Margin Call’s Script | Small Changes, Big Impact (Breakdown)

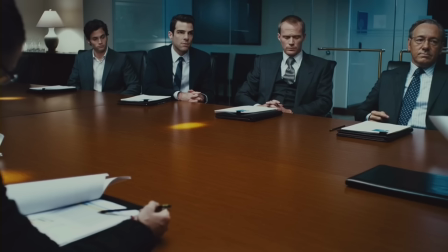[4:09] Eric Dale.
In this movie, everyone is looking for Eric Dale.
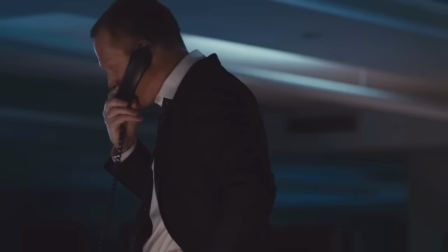[4:17] Eric Dale? May I speak with Eric?
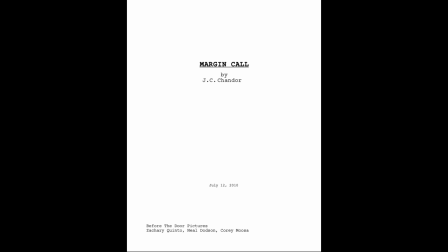[4:22] Where's Eric Dale? Where's Eric Dale? Carmelo. Yes. Get me Eric Dale here by 6.30.
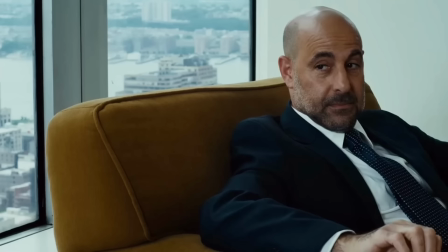[4:28]
In the script, we get two additional lines about Eric. As the first meeting scene ends,
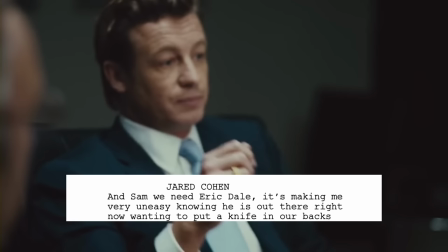[4:35]
Jared says they need to find Eric because he wants to put a knife in their backs, and he doesn't know that he has the knife.
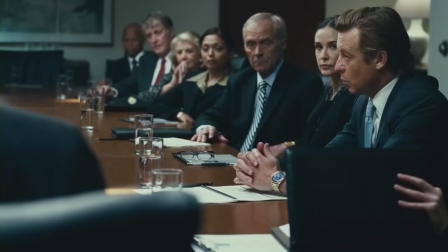[4:43]
And as the senior partners' meeting ends, after Jared says...
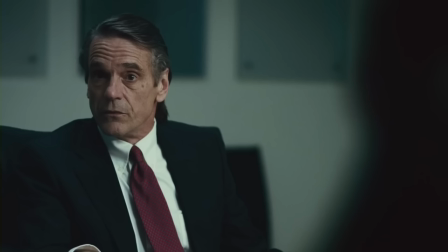[4:47] We have been trying to locate him.
John says...
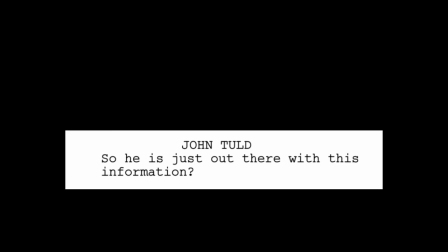[4:52]
So he is just out there with this information?
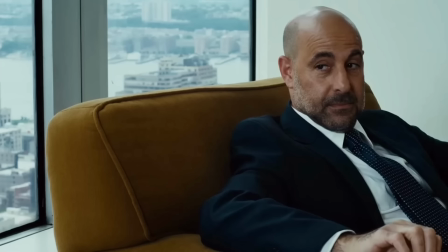[4:56]
So, with these lines removed, the reasons to find Eric Dale are implied but not said.
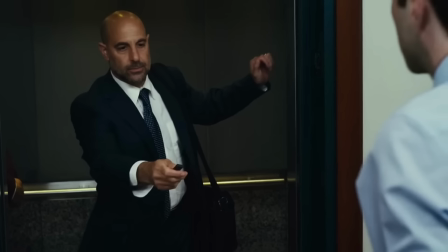[5:03]
I'll talk more about that in Part 3. There's also an unintended consequence here.
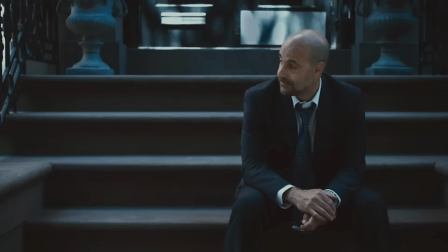[5:09]
For those who saw the senior partners meeting first, Eric Dale is a mystery.
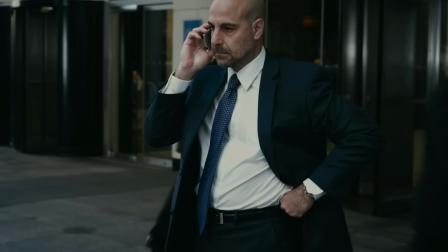[5:15]
Who is he? Why isn't he there? John's cut line implies potential nefarious intentions.
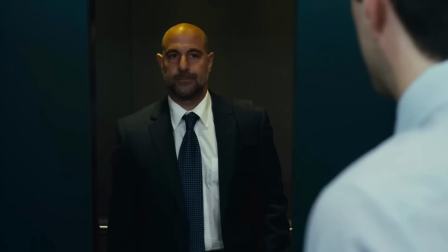[5:22]
But with the line removed, there is a greater mystery around Eric Dale's absence.
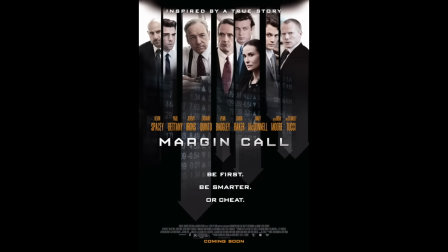[5:30]
For me, at least. I think this made me more interested in watching the full movie.
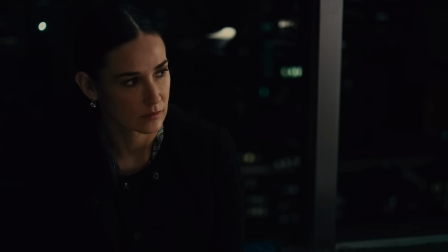[5:37] We just react.
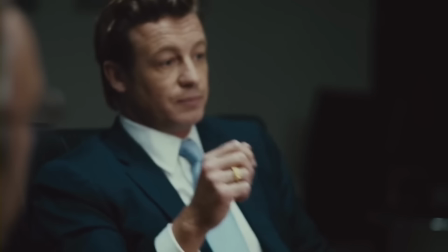[5:39]
So what do these two changes combined, removing a number and lines about Eric, do to the final film?
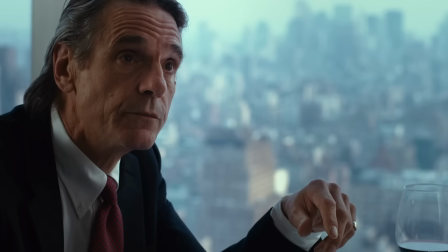[5:48]
There's a recurring theme in Margin Call about reactions.
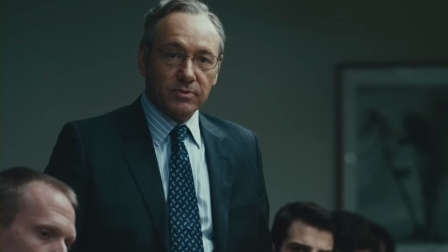[5:53]
Each character reacts to Peter's discovery and the fire sale differently.
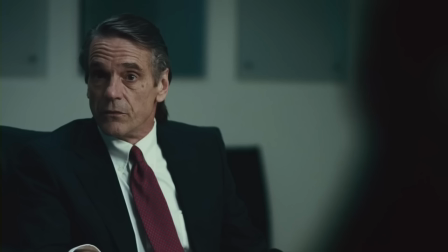[5:58]
John tells Sam, We just react. These two changes in the script bolster this recurring theme.
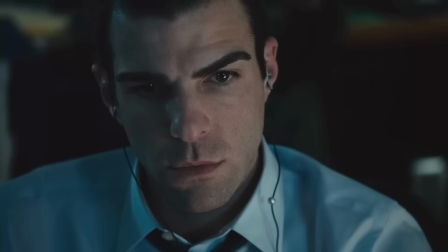[6:06]
It's a powerful way to engage the audience, and it grounds the film.
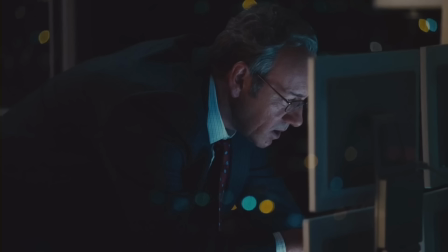[6:11]
When Sam sees the number, we don't see what he's looking at. We just see his reaction. This is one of the few times, if not the only time, we see Sam panic.
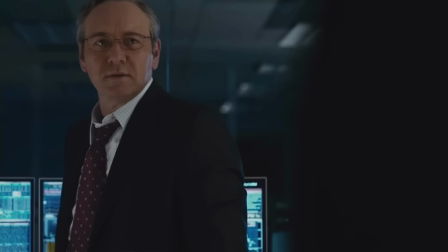[6:25]
His reaction is more important than the number, and it tells us more about his character.
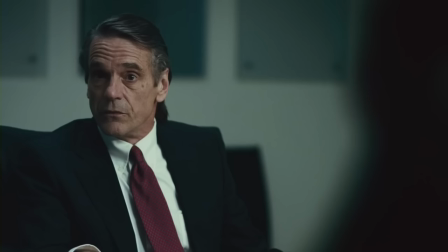[6:32]
When Jared says, We have been trying to locate him. John gives Jared and Sarah this look.
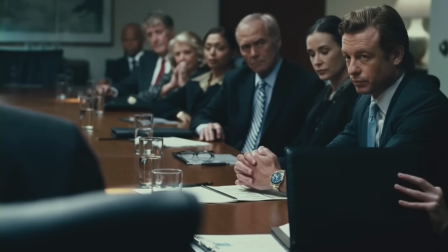[6:42]
If the original line was included, this moment would be about Eric and the danger he poses.
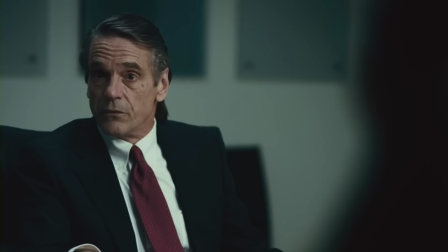[6:50]
Instead, it becomes about John's frustration with Jared and Sarah. We can see in his look that he thinks they are incompetent.
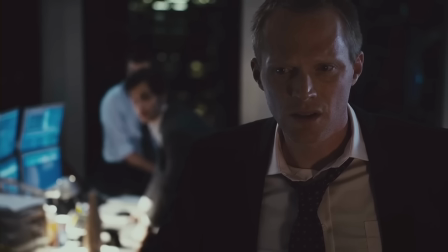[6:59]
Along with reaction, these changes to the script create an environment where things are implied, but never said.
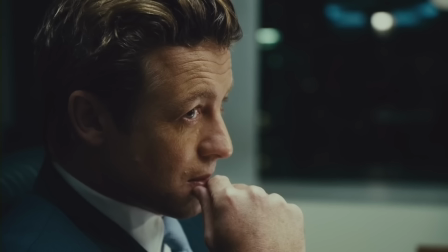[7:07]
No one wants to show their full hand.
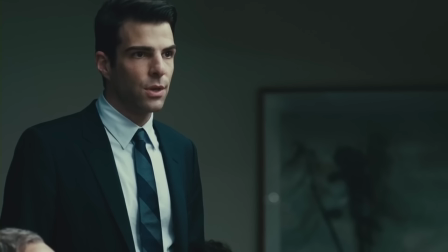[7:11]
With the $1.2 trillion removed, the film shifts to no character wanting to admit how severe the projected losses are.
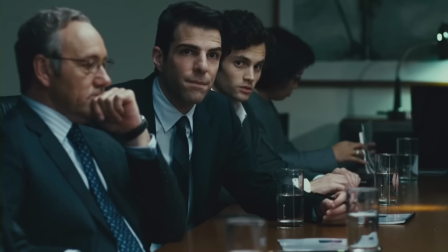[7:20]
It's too terrifying. Peter, in the script, offers up the numbers freely, but in the film, he seems more cautious.
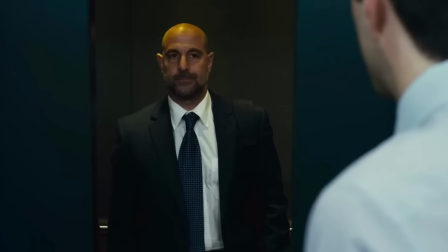[7:29]
Confident in his conclusion, but remembering that Eric told him to be careful.
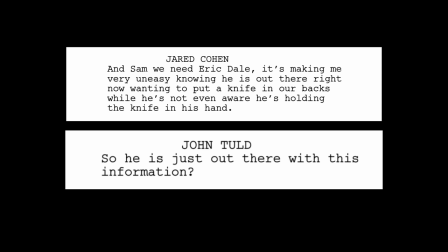[7:35]
Jared doesn't want to say the number either, as he's in line to take the blame for it.
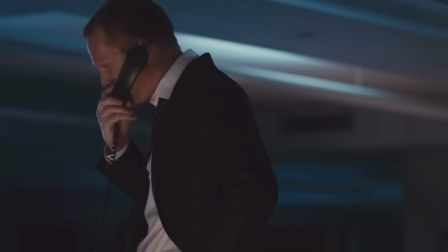[7:41]
With the lines about Eric Dale removed, no one explicitly says why they want to find him.
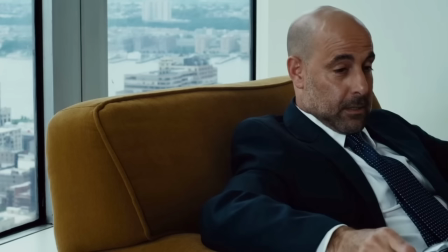[7:48]
It's all implied.
Eric tells Sarah,
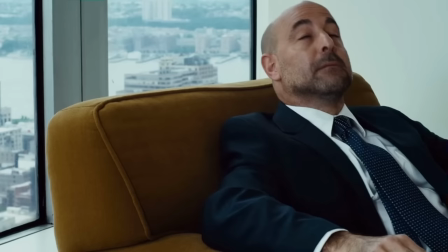[7:52] I could come back here and make $176,471 an hour to sit quietly in this room.
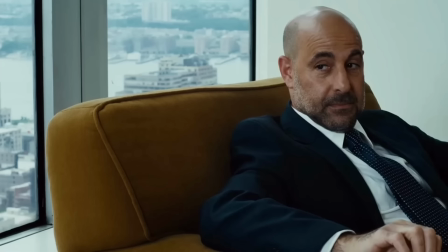[8:02]
The audience can fill in the blank why he's sitting there until the end of the day.